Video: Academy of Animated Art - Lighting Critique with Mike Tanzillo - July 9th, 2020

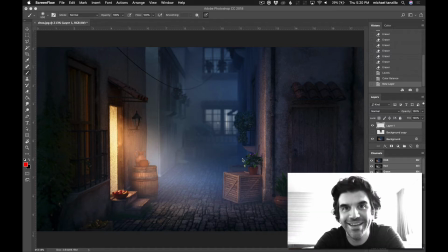0:00 Hello, everyone, and happy Thursday. It is Thursday, and this is your lighting critique.
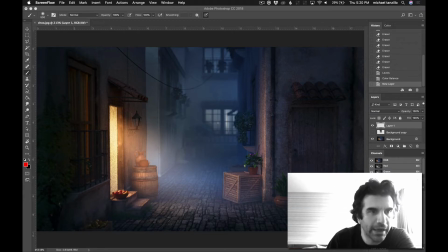0:07 We've only got a couple images, so this should be relatively quick. Just a few things here.
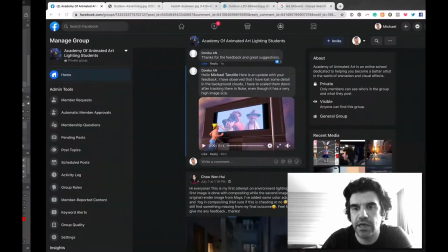0:13 So starting off, we have Cho's, and then we're going to go into Donika's update on the animation.
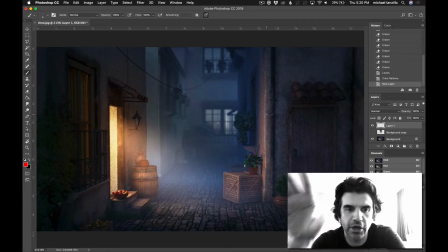0:20 So looking really good. Each iteration gets better and better. The plant colors are coming in nicely. The one thing is that these blue specular highlights, I would just desaturate those and make those a little bit whiter. Like you can kind of see it here, and it's working out really, really well. It would be nice to get a little bit of that speck on this guy.
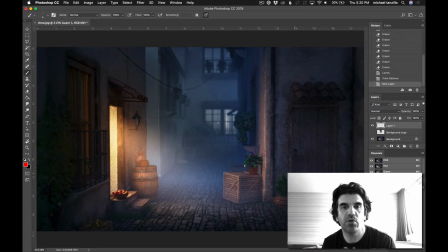0:39 But all in all, that stuff's coming together really, really well. I see that you darkened the background a little bit. I think we can even push it further. In fact, I did a little mock-up here.
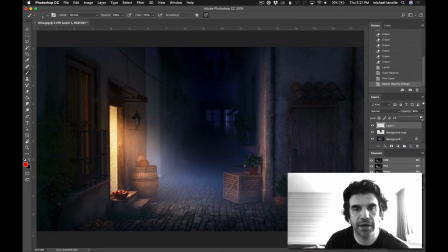0:49 This might be a little bit heavy, but pull it back just a little bit. Oh, wrong one. Maybe something like back in there, I think would look really nice, and it would really help sell the focus on the foreground.
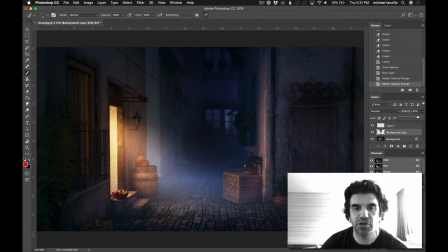1:05 Because, like I said, there's not really much going on back there. I don't think it's not really contributing too much to the story, to the the mood of the scene. And I think by darkening back there, we can really get the focus on the inside. And then the only other thing that I was kind of looking at here,
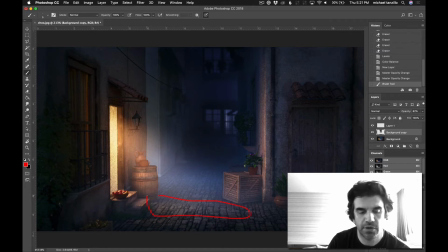1:24 was also to get some specularity maybe on the street too. That would be kind of nice to just get like there's just a little bit of moisture in the air. Just because some of these areas are looking a little dry, like everything is just kind of very matte.
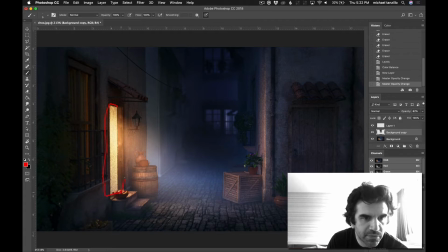1:39 And then the other thing, and it could be noise, or it could be just like some strange texture on the inside wall right there.
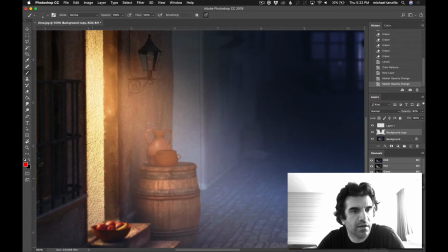1:48 But I'm just seeing a lot of like just like a very large bump type things.
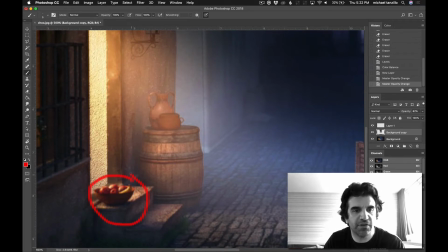1:56 That's much more detailed than what I'm seeing down here. Like this feels blurrier, and this feels much sharper, and it's just making it pop out a little bit. So I would just
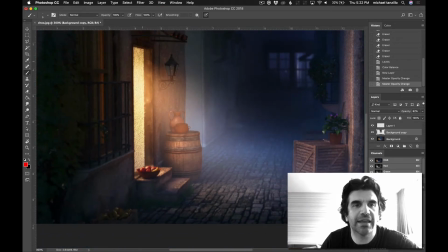2:07 maybe blur that up a little bit, or just something to get the contrast down in there, so I'm not quite as aware of that versus the surroundings.
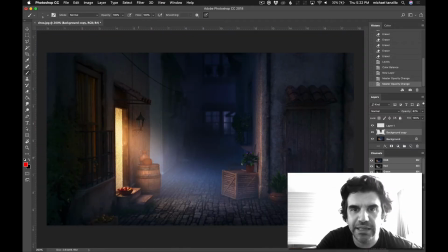2:14 It could be just like a resolution issue too, but that could be easily cleaned up after the fact in the comp. So I wouldn't worry too much about that. But all in all, this is looking really good. So I would just darken that background, and then it'd be kind of cool too. The way that, I mean,
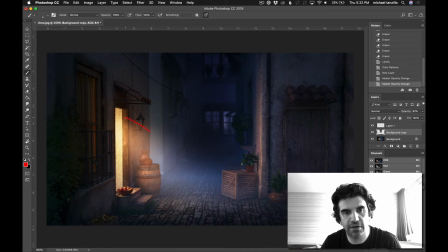2:32 this is just because of the mock-up, but the way that this is getting a lot of blue light to really just kind of push the warmth all through that region there. But really good job. And again, this is your first environment lighting, so this is a very this is good.
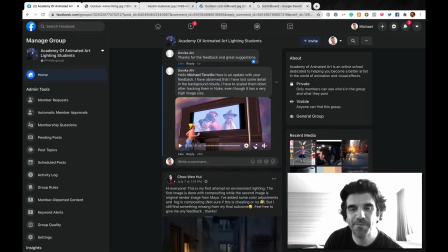2:48 You're doing good work. All right, so Donika, you're making good progress here as well.
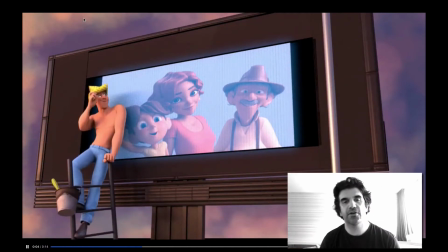2:55 Again, yeah, low res on the clouds back there. It's not always about the size of the image.
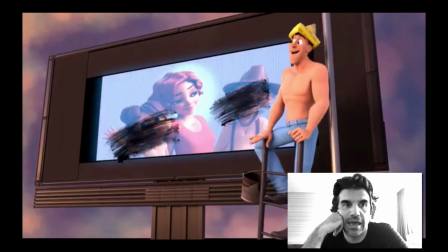3:03 Like sometimes the image is already compressed, and that will be a problem. So just something to be aware of there.
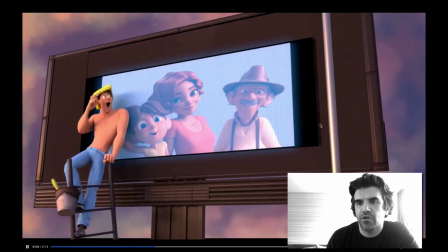3:12 Just some popping shadows back here is something to be aware of. I was just noticing that.
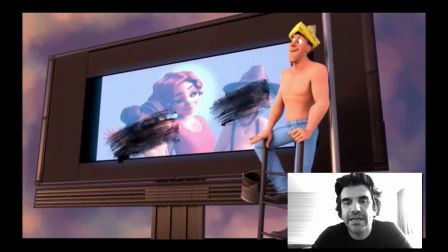3:17 Okay, so in terms of the character lighting, he is feeling his shaping isn't bad.
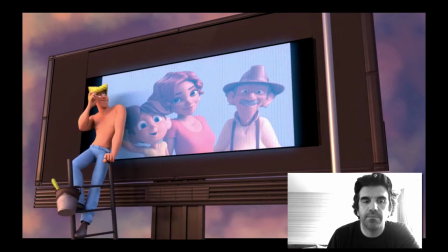3:25 He's just feeling a little bit overly lit. And like there's just a lot of brighter values in him, and I would just darken his blue jeans down a little bit, and I would maybe,
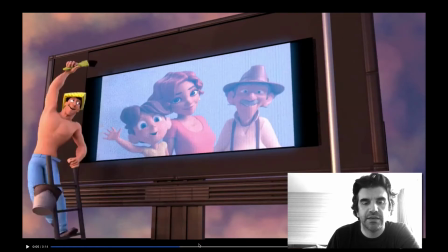3:39 it's tricky because like I want his, like when he's facing towards the screen right side,
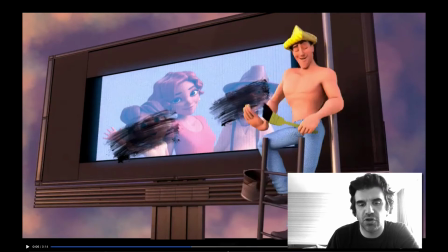3:45 I do want his screen right side to get a little bit darker, a little less fill on that side if possible.
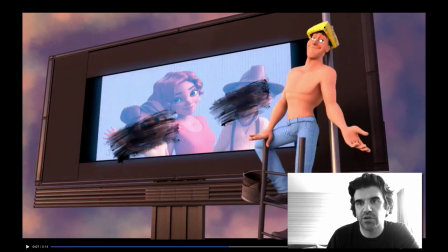3:50 But all in all, his eyes are blowing out here, but I'm not too worried about that yet.
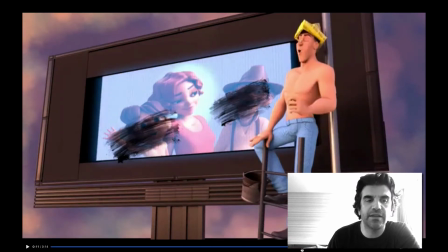3:57 But overall, he's feeling pretty good, and you're getting some nice shaping across the billboard.
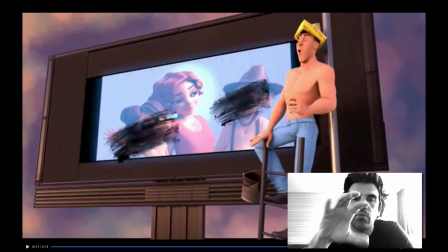4:02 The big area that I really want you to focus in on is the screen itself. Great job with the paint strokes.
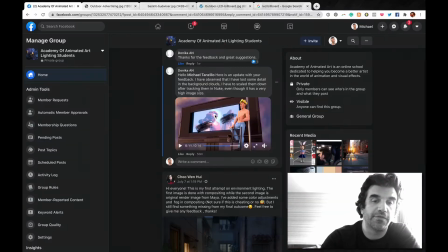4:09 Those are looking great. It's just the look of the screen itself. And I was looking at it, and this is what happens.
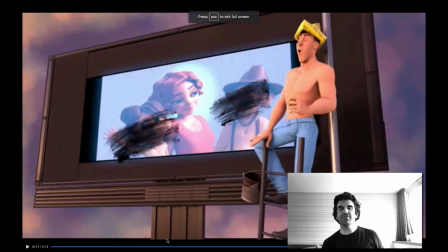4:16 I look at it, and I was like, you know what? That doesn't feel like a...
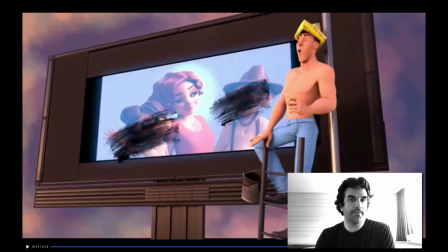4:21 it doesn't look like an illuminated billboard. It feels a little bit too washed out, and I couldn't quite put my finger as to why.
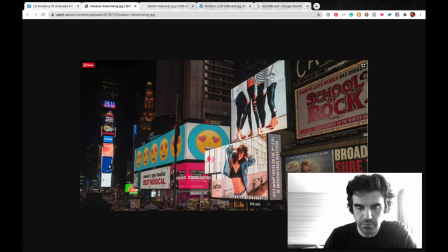4:30 So this is I started looking up some reference here, and a lot of it is the contrast level that you're getting.
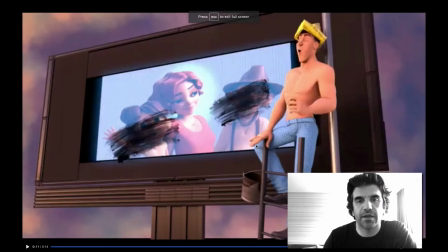4:37 Like, let's see if I can. I don't think I can make this big. No, a lot of this is a contrast level.
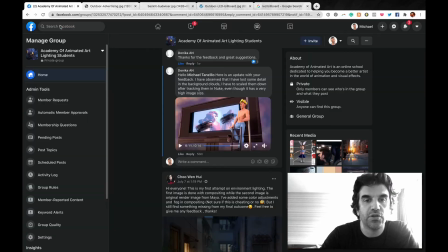4:44 Like, look how lifted the darks are in some of this stuff, and if you look at these other billboards, you can see rich blacks in them, right?
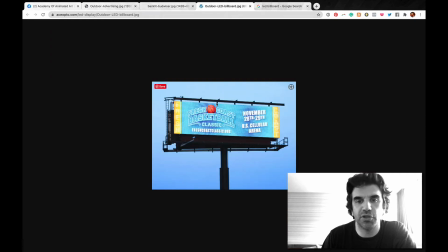4:52 You can see rich colors. The image is actually pretty clean. Yeah, so like something like this.
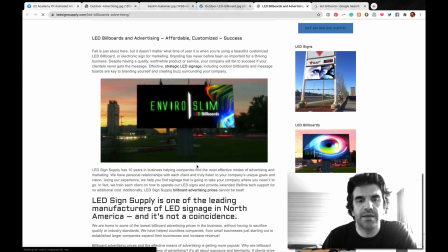5:00 again, the image itself is pretty
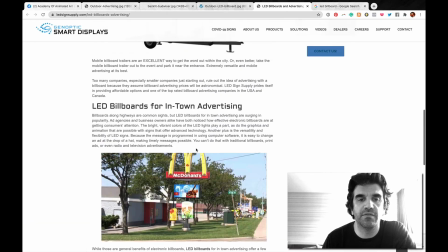5:05 pristine, and almost like from a standpoint of our image, is almost going to feel like it's pasted on top.
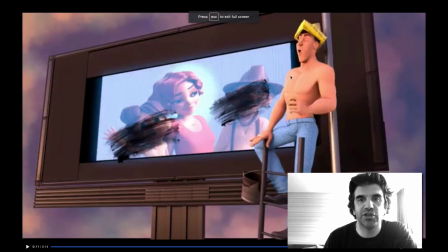5:12 So I would make sure to get some more contrast back in this image and take off this kind of just like wash that you have over top of it.
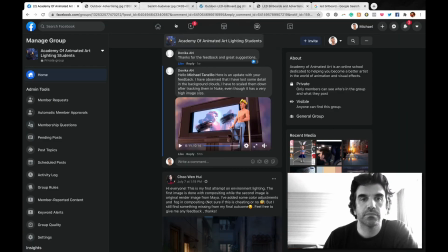5:20 And then the bigger thing, or that is the one big one.
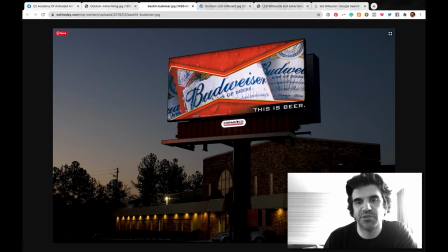5:24 But the other part of it is like, check out how much spill is happening onto the billboard itself from the color of this.
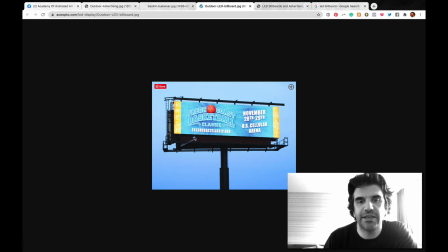5:30 You can see it here too, picking up this stuff.
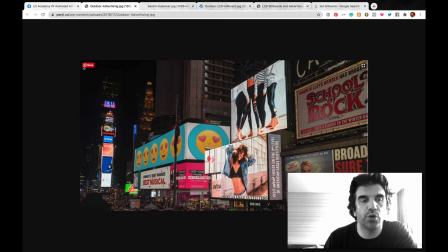5:33 And just knowing how close he is to it, I would expect more
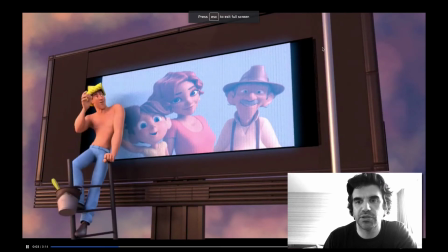5:41 light influence from the billboard onto it. Not only him, but also a little bit like onto this pole, and then spilling a little bit over the edge onto here as well.
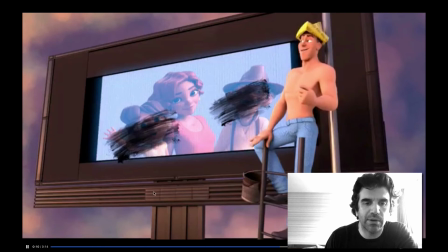5:50 So you can see it in the glow, but I would actually expect some light to be spilling out as well.
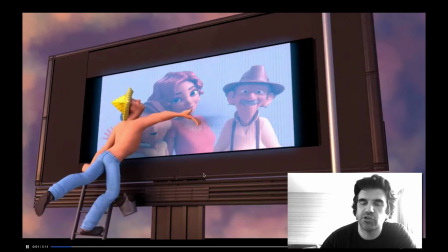5:55 And then on the bucket too, there's just like a little bit more interaction between the character and the billboard, but this is coming together really, really well.
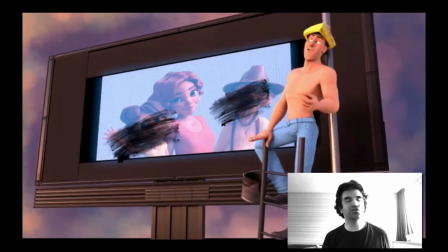6:02 Okay, so that's it for today's lighting critique. If you all have any questions, if I missed anybody, the other thing is in the Harlem set,
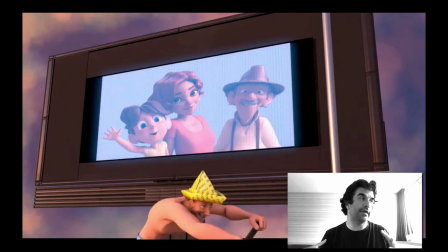6:10 Joy found, Tan Momo found a problem with one of the shaders.
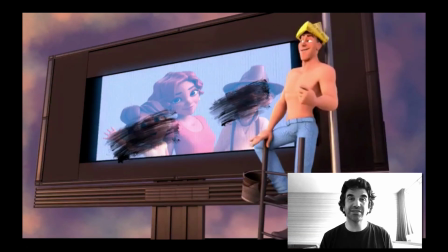6:17 We've solved it. We've re-uploaded it to the asset library. If anybody else, it was one of the texture files having to do with the street.
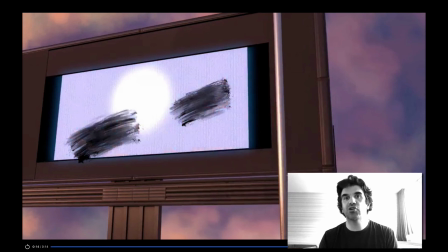6:26 So if you're also having that problem, or if you've already downloaded and haven't started yet, make sure you delete that one and download the newest one on the asset library. But that's it. I hope you guys have a wonderful day, staying safe, washing your hands, and I will talk to you soon. All right, happy lighting, everybody.